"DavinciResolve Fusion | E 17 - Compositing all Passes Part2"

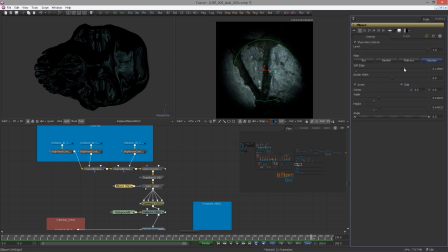(11:12)
Okay, I go back to the controls. crank this up and maybe this a little smaller here and then I set the gain to about 0.09 just to make the ground reflection little less flat looking
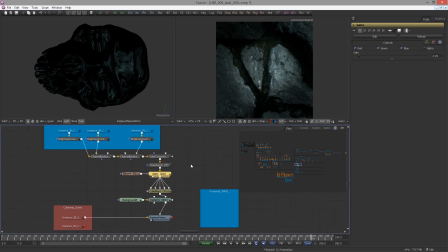(11:30)
okay now let's make a scene out of this thing I add a merge 3d and hook in the camera and now we need a renderer
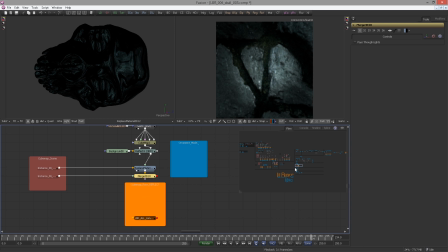(11:45)
again I go back and choose one go
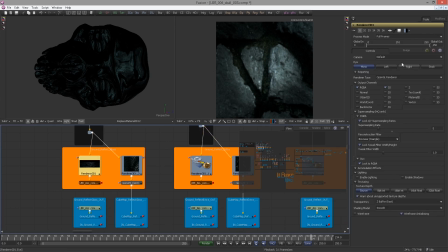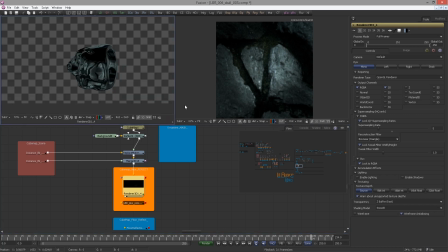(11:56)
back and paste it in hook it into the merge 3d and view it now again the 3d view was without the LUT that is why after the
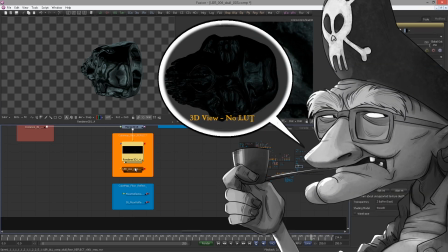(12:05)
renderer because we are viewing it with the LUT it will look much brighter since I wanted to look just like in the 3d view I will
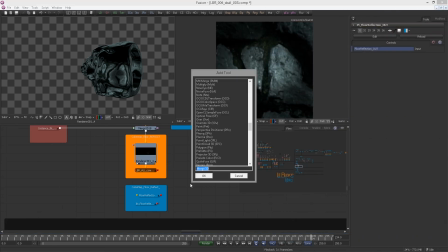(12:14)
apply another gamut
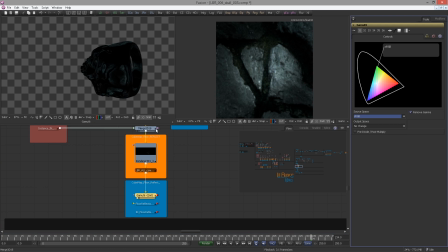(12:19)
now as we are getting closer to do breakouts it would be a good idea to save your file. Might be crashing.
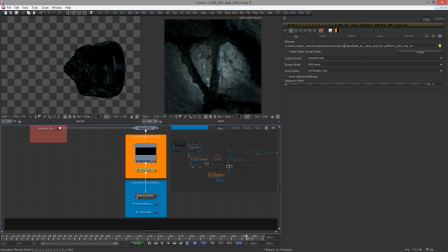(12:30)
Check whether the saver is activated and the render path set correctly. Again you can use my path or naming or just use your own.
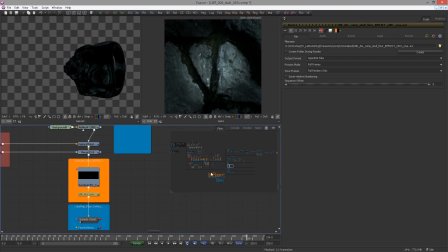(12:41)
Before hitting the render button you would probably want to know how this looks on the final ring though. So let's go ahead and add this to our ring.
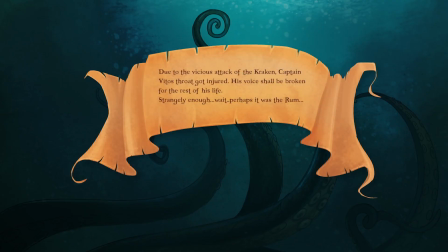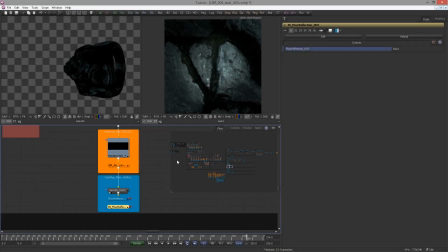(13:00)
I copy the wireless up to the skull composite and
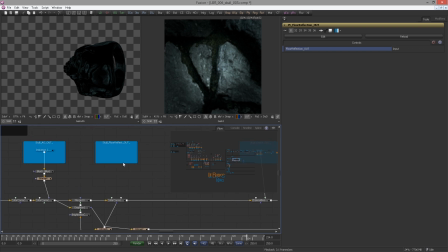(13:05)
and look out for the box saying skull floor reflect paste it in here then we need a boolean again set
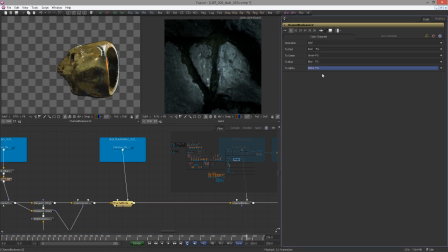(13:20)
the operation to add and offer to do nothing okay
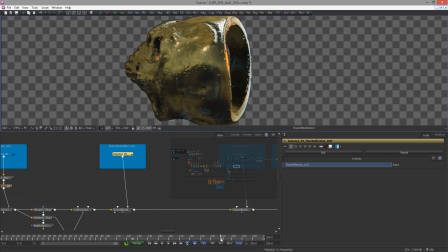(13:28)
again it's not too spectacular well let me check another frame perhaps
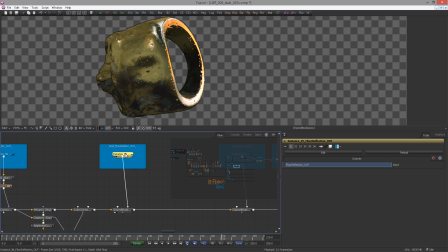bring in a brightness contrast and change the gain a bit and I will actually view this with the ground so i move up there the
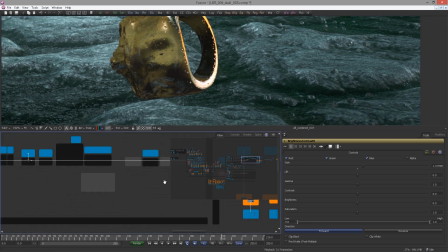(13:57)
first thing that came to my mind though is that i used a color correction to give the impression of moss growing
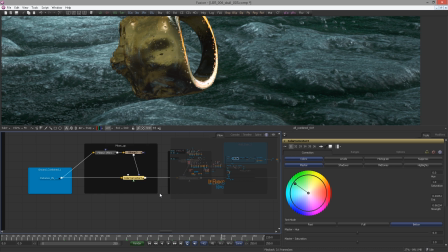(14:04)
remember therefore the whole thing looks slightly greener so not sure if it really matters at this point but
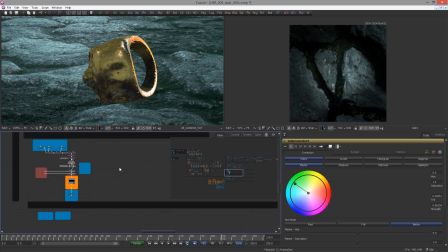(14:11)
let's add this to the floor reflections so where can we do that we could create a new pre-process section here but since this course is already super huge let's keep it simple so after the brightness contrast i added before i just simply add another color correction and put this a little more
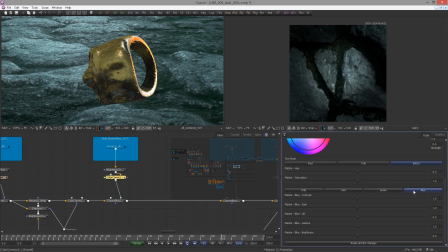(14:29)
into the green
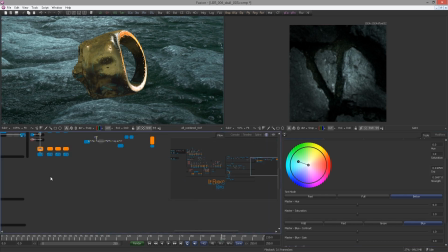(14:36)
it would be a good idea to view the last note now now
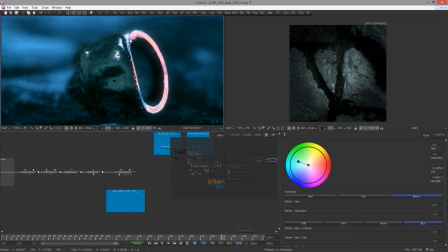(14:45)
we got some big time problems going on here now this is because i was foolish enough to improvise while recording but
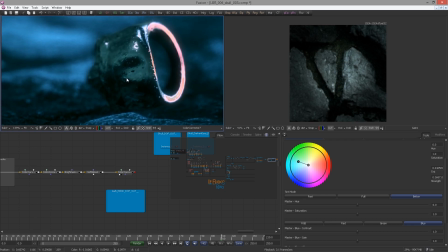(14:51)
i thought it's a good life example on how to deal and solve problems so i will show you how to fix this later. I'm a pirate that's why I like to fool around. For now let's focus on the ground reflections which you can see here and it kind of makes it feel more integrated especially when moving.
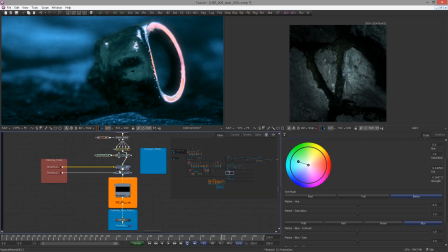(15:10)
Before I forget we need to add the ground as a matte object. So let's move back up here and grab our ground displays. Go back and paste in an instance.